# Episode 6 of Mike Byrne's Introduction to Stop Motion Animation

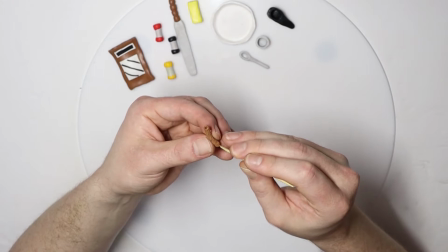(12:30)
And I used the toothpick to create the texture on the cinnamon.
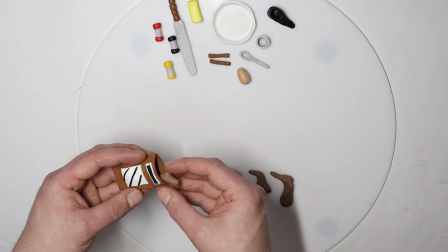(12:33)
And I also made these shapes here, guys, which I'm going to swap around during the animation to make it look like the sugar is pouring out of the bag.
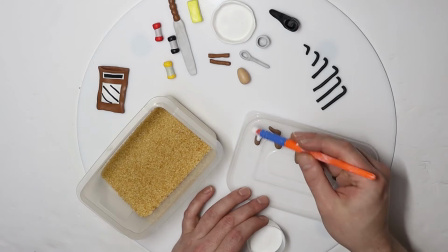(12:41)
And I did the same thing as well for when I'm pouring the cup of molasses. And just to give these shapes more of a sugary effect,
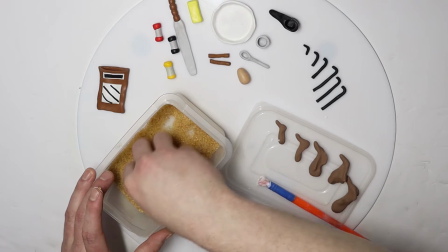(12:48)
I decided to cover them in PVA glue and then dip them in a big bowl of actual brown sugar.
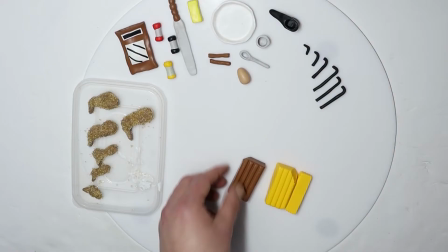(12:55)
And then I just left them to dry. And for the gingerbread dough, guys, I mixed some brown with some yellow.
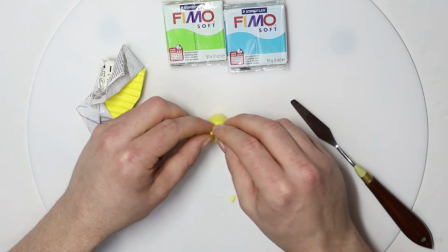(13:03)
And now I'm just going to make some props that I can have on the countertop in the background during the animation, just to make the kitchen look a bit more realistic.
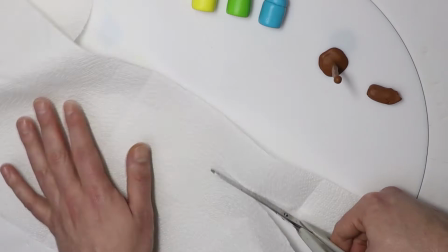(13:11)
So first I made these three jars, and then I made some kitchen roll using some polymer clay and some actual kitchen roll.
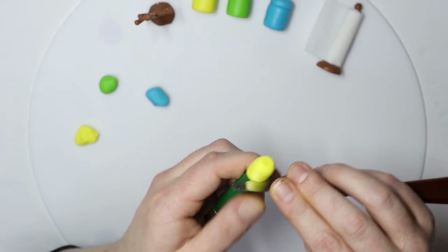(13:24)
I also made this cup holder and three cups that I molded again on the top of the brush. And
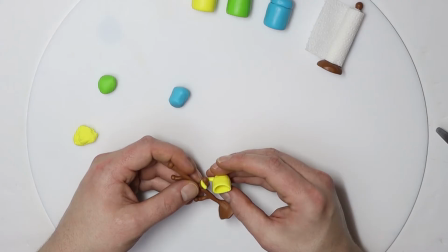(13:29)
I just trim around the top of it using the palette knife to get that perfect straight edge.
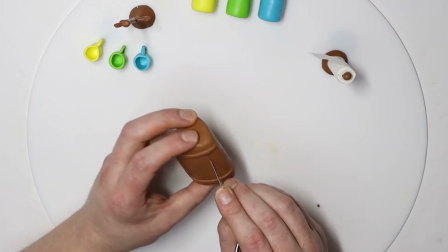(13:36)
Then I made a bread bin using some tin foil as a filler.
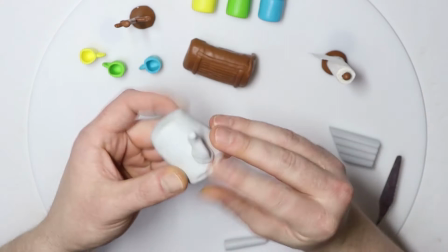(13:43)
And I also made a kettle that I'm going to use in a later scene.
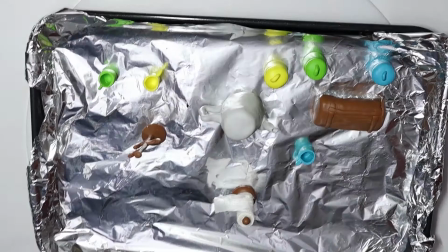(13:51)
And again, I'm just using the tip of the brush to create that hollow in the spout. And lastly, I'm just going to bake all these props in the oven.
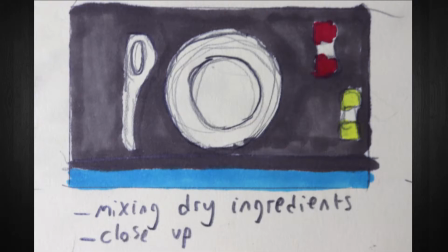(13:59)
So this is going to be the first scene that I'm animating, guys, and then immediately after this we're going to do the mixer scene.
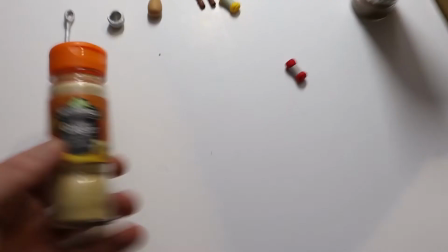(14:05)
So you can see here I have everything laid out, and whenever I'm adding ginger in the scene, I'm just going to use a small bit of actual ginger.
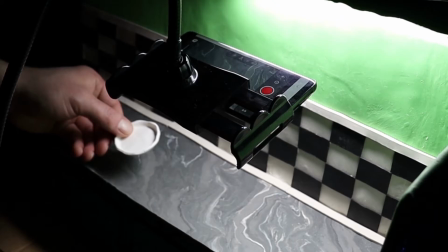(14:14)
And you can see I have all my sugar lined up here and my molasses also.
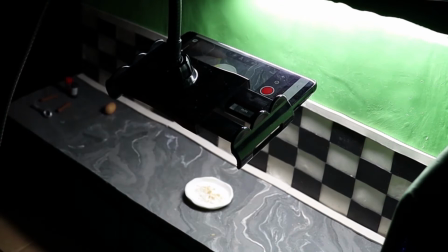(14:18)
So the first thing we're doing, guys, is adding the flour, and in my right hand I have actual flour that I'm slowly adding during the animation.
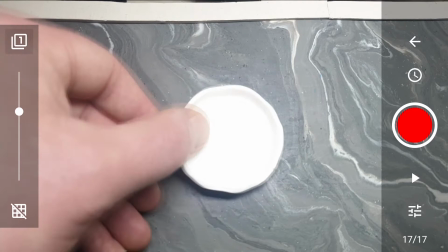(14:27)
And the same goes for the ginger and the allspice.
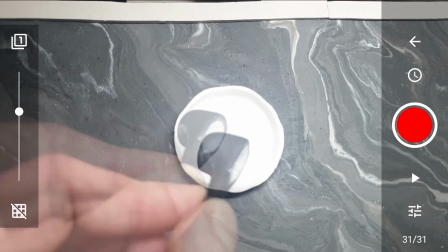(14:32)
So here's how it looks on the Stop Motion Studio app. And I'm just moving my hand a small piece at a time.
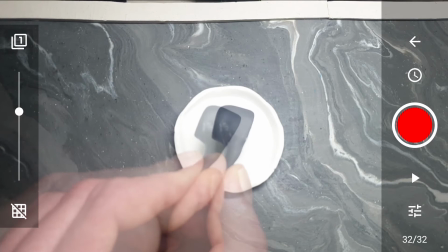(14:40)
And that's why having the onion skin on is so important, guys. So I can see my previous picture.
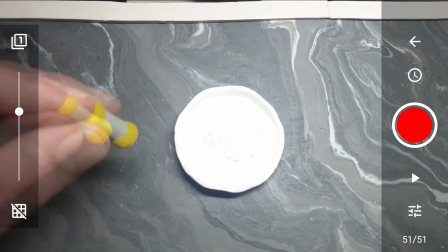(14:46)
And it's easy for me to line my hand up exactly where I left off.
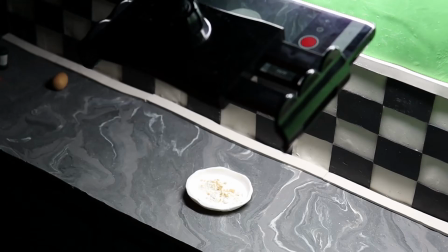(14:50)
Which is also really handy in some cases when I have to take my left hand completely off the set.
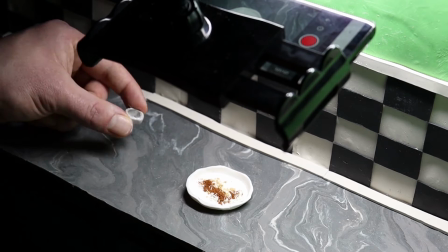(14:56)
And I want to get it back on where it was. And the last two ingredients we add here then is just the cinnamon and one egg.
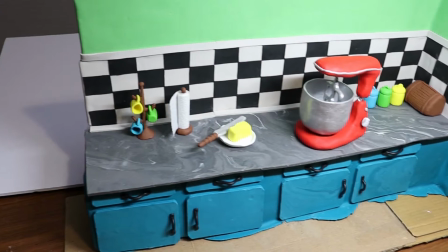(15:08)
So next we're going to mix all our ingredients in the mixer. And here's how the set looks, guys.
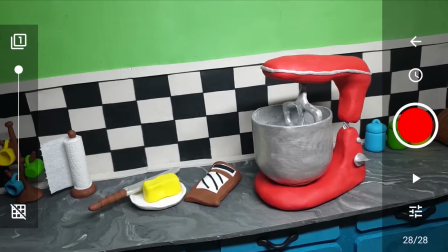(15:14)
I got the light shining over the set and I got my camera set up. And here's how it looks on the actual device.
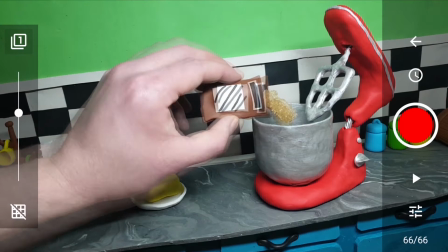(15:21)
So we start off by opening the mixer and now I'm pouring the sugar.
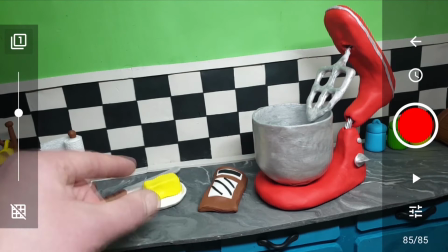(15:26)
And you can see I'm swapping out each of those sugar lumps that we made to make it look like it's pouring out of the bag. And when I swipe down for the butter,
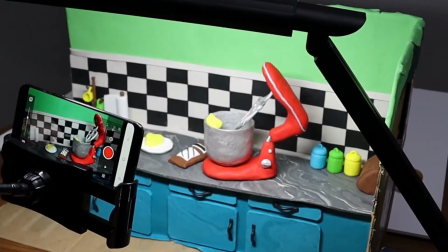(15:35)
in between the pitcher, I just cut the butter in half. So it looks like I just get it all in one clean swipe.
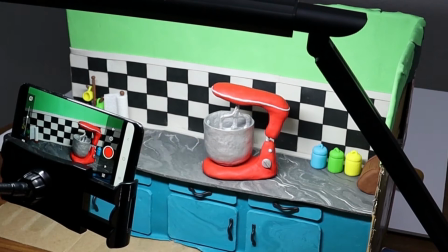(15:41)
So then I just turn on the machine and I animate the beater spinning around a few times before I add my dry ingredients.
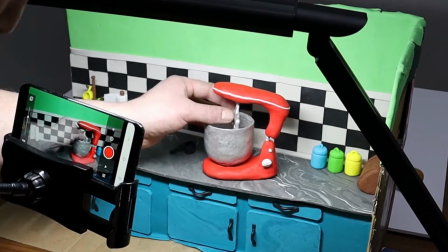(15:50)
And lastly then, guys, I pour the molasses. So you can see here me swapping out each of the molasses as it's pouring in.
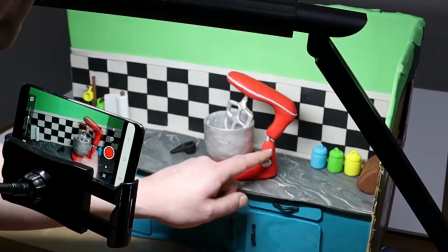(15:57)
Then I get a few pitchers of the beater spinning around before I remove the bowl completely.
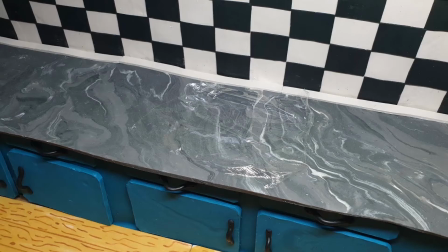(16:06)
Next, guys, we're just going to pour the dough onto some cling film, and this is a pretty straightforward shot. I just pour it into the center and then pull in each corner.
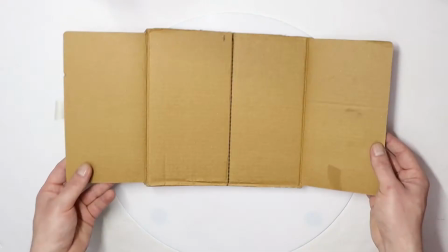(16:16)
So next, guys, we put the dough into the fridge, but first we need to make the fridge.
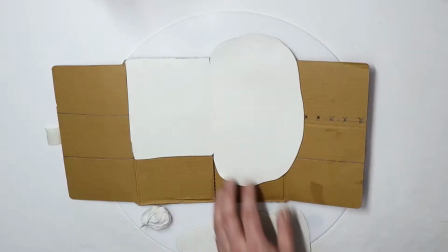(16:20)
And I did that using some cardboard and I used some white plasticine for the interior of the fridge.
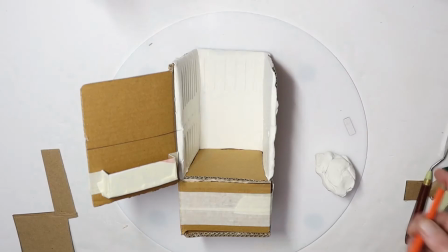(16:27)
Then I used the scissors to create the fridge door.
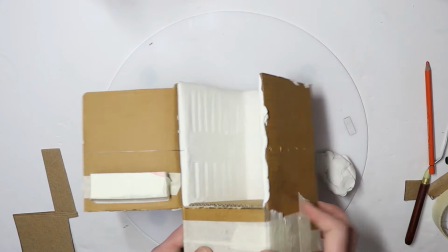(16:32)
And I used a coloring pencil to create the panel-like texture you'd see inside a fridge.